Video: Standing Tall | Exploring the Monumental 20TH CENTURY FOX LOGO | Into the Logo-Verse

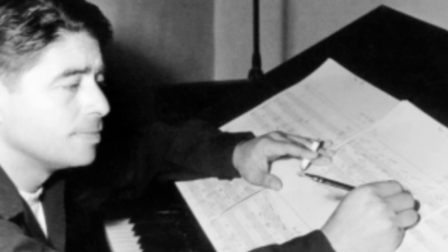While slightly updated and re-recorded over the years, the music has always retained that timeless dramatic impact.
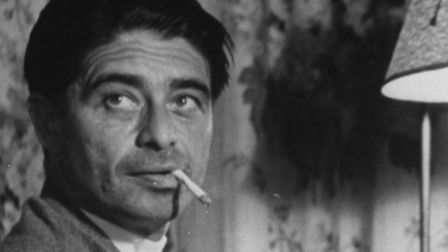This enduring legacy is a testament to Newman's genius and the power of his composition.
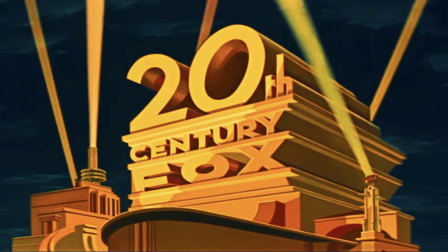In 1953, 20th Century Fox introduced a redesigned logo that made several major changes. The most obvious being that the 0 in 20th is now slanted at an angle.
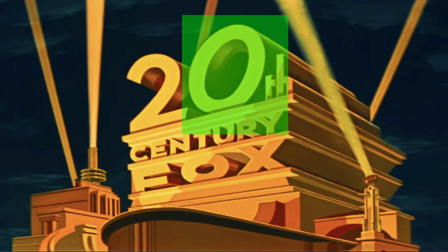To modern eyes, the change may look odd and even distracting, but artist Rocky Longo had a reason for this.
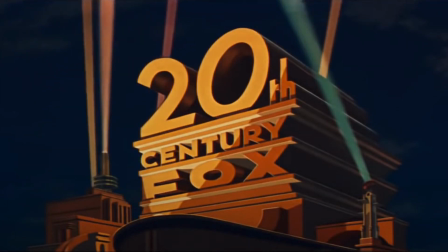The tilt allowed the logo to fit perfectly inside the new widescreen CinemaScope format.
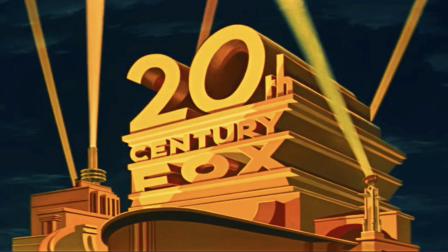This redesign also offers a full view of the monument, including its back, which further enhances the three-dimensional element.
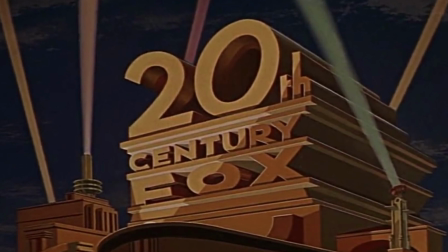Notice that the two intersecting searchlight beams in the foreground from the previous version have now been eliminated.
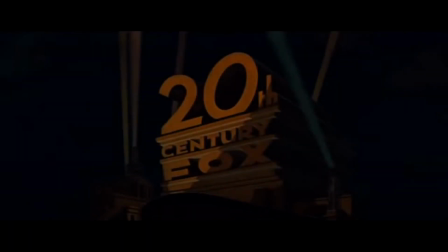Alfred Newman added a brief but rousing coda to his fanfare,
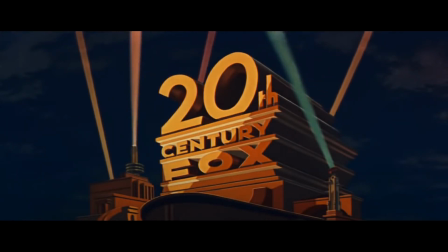allowing it to seamlessly transition over the CinemaScope logo, which appears on a separate title card.
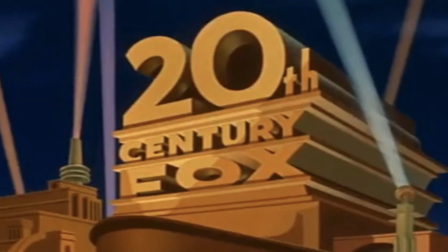Longo painted another version in 1956,
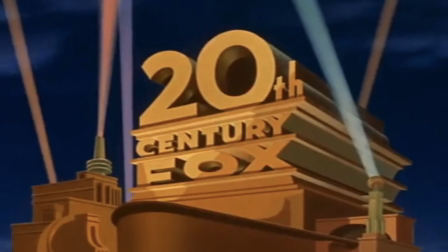straightening the zero since this emblem appeared in large format films.
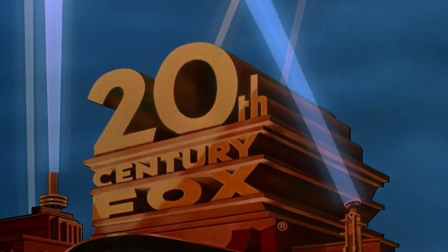1981 saw another significant redesign, introducing a more refined and polished look. The monument's lines have been sharpened, the searchlights enhanced with a distinctive glow,
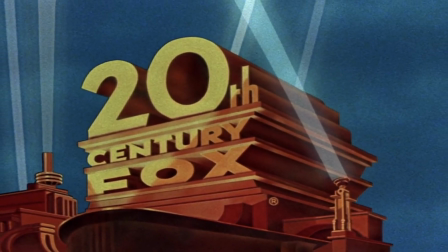and the sky adjusted to a daytime shade of blue.
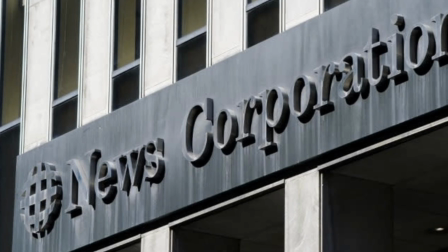Billionaire Rupert Murdoch's News Corporation purchased the company in
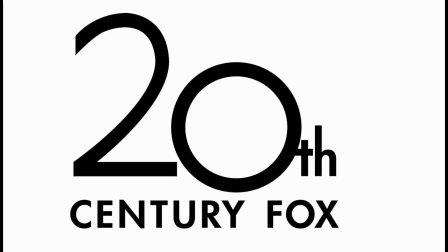1985, and from that point on, the hyphen was no longer used.
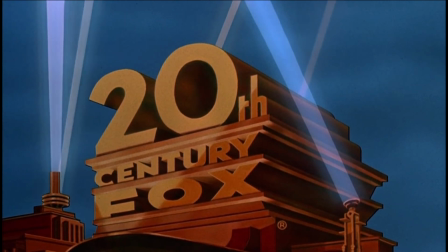The 81 version of the logo appeared in a string of massive hits,
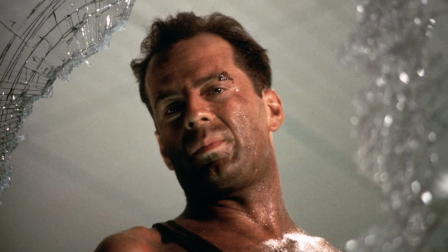like Aliens, Die Hard, Home Alone, and Mrs. Doubtfire.
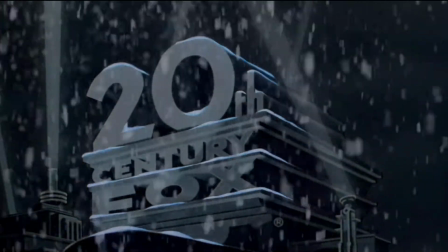For Edward Scissorhands, Tim Burton put his own unique spin on the logo,
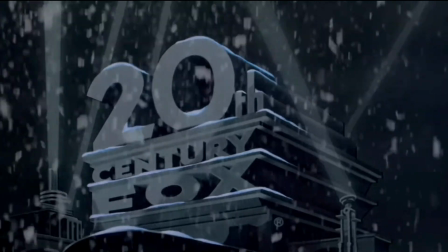with a beautiful Christmas-time snowfall and Danny Elfman's haunting score.
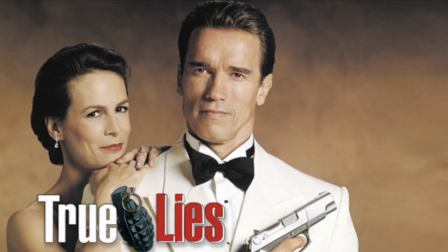When James Cameron's True Lies premiered in 1994, it debuted a generational updating of the logo.
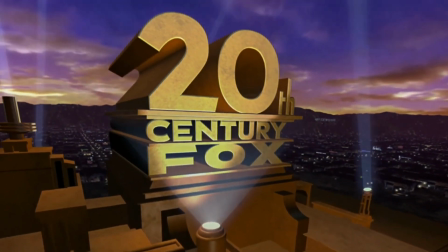Rather than paint and glass panels, the emblem is now done in CGI.
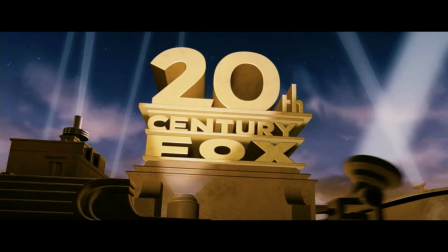The monument has never looked more solid and tangible, thanks to a level of detail that was previously unthinkable.
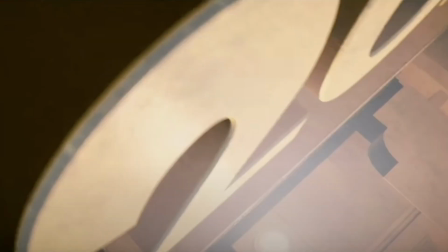We open with a dramatic bird's-eye view of the monument as searchlights slash across the screen.
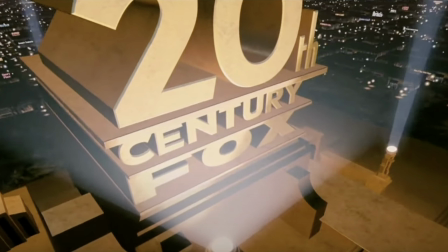A sweeping camera movement pans from the top of the structure down toward the base.
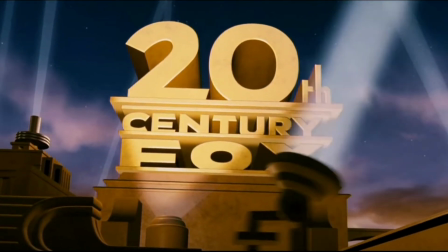With enhanced textures and rich shadows, the logo possesses an even more lifelike appearance.
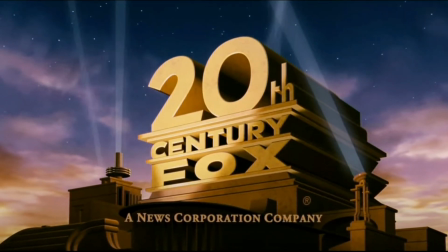This sense of realism also extends to the searchlights, their animation now more fluid and natural.
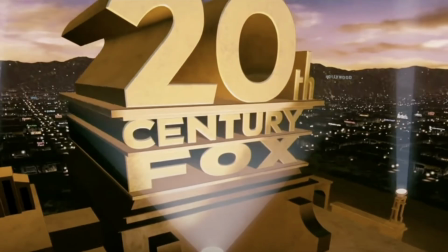For the first time ever, the logo includes the LA landscape as a backdrop. Eagle-eyed viewers will notice the famous Hollywood sign from its location in the hills. There are hidden Easter eggs tucked inside the cityscape.
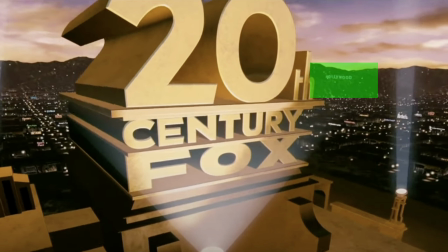Signs for fictional restaurants and storefronts bear the names of key Fox executives,
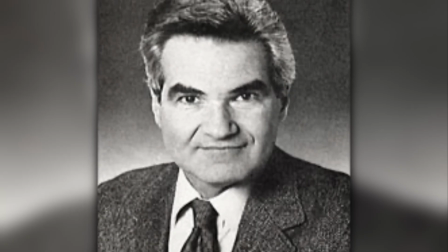including Steve's Place for Steve Bell,
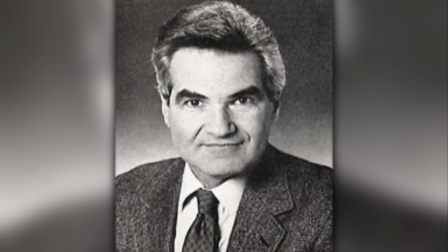who was at the time the network production president of 20th Century Fox Television, and Murdoch's,
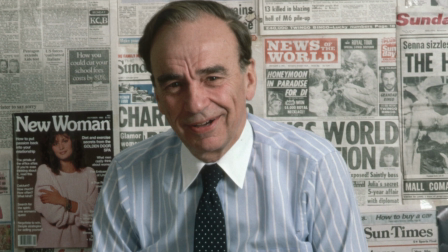a reference to the Fox CEO Rupert Murdoch.
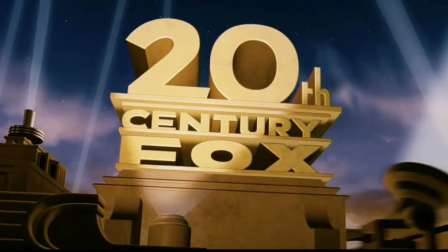As the camera continues its sweep, we discover a lushly detailed sky. It features deep blue shading with purplish clouds and scattered stars.
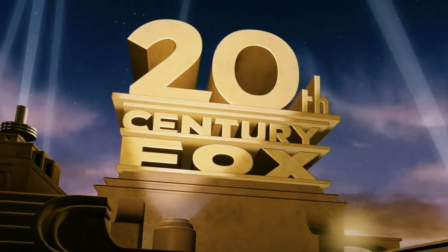You'll even spot a brief flash from the setting sun behind the monument.
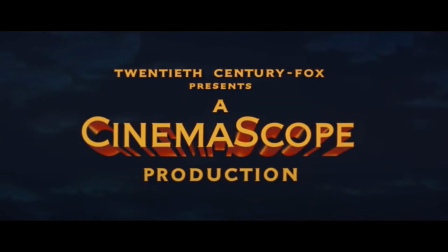This version of the fanfare includes the extension from the CinemaScope era.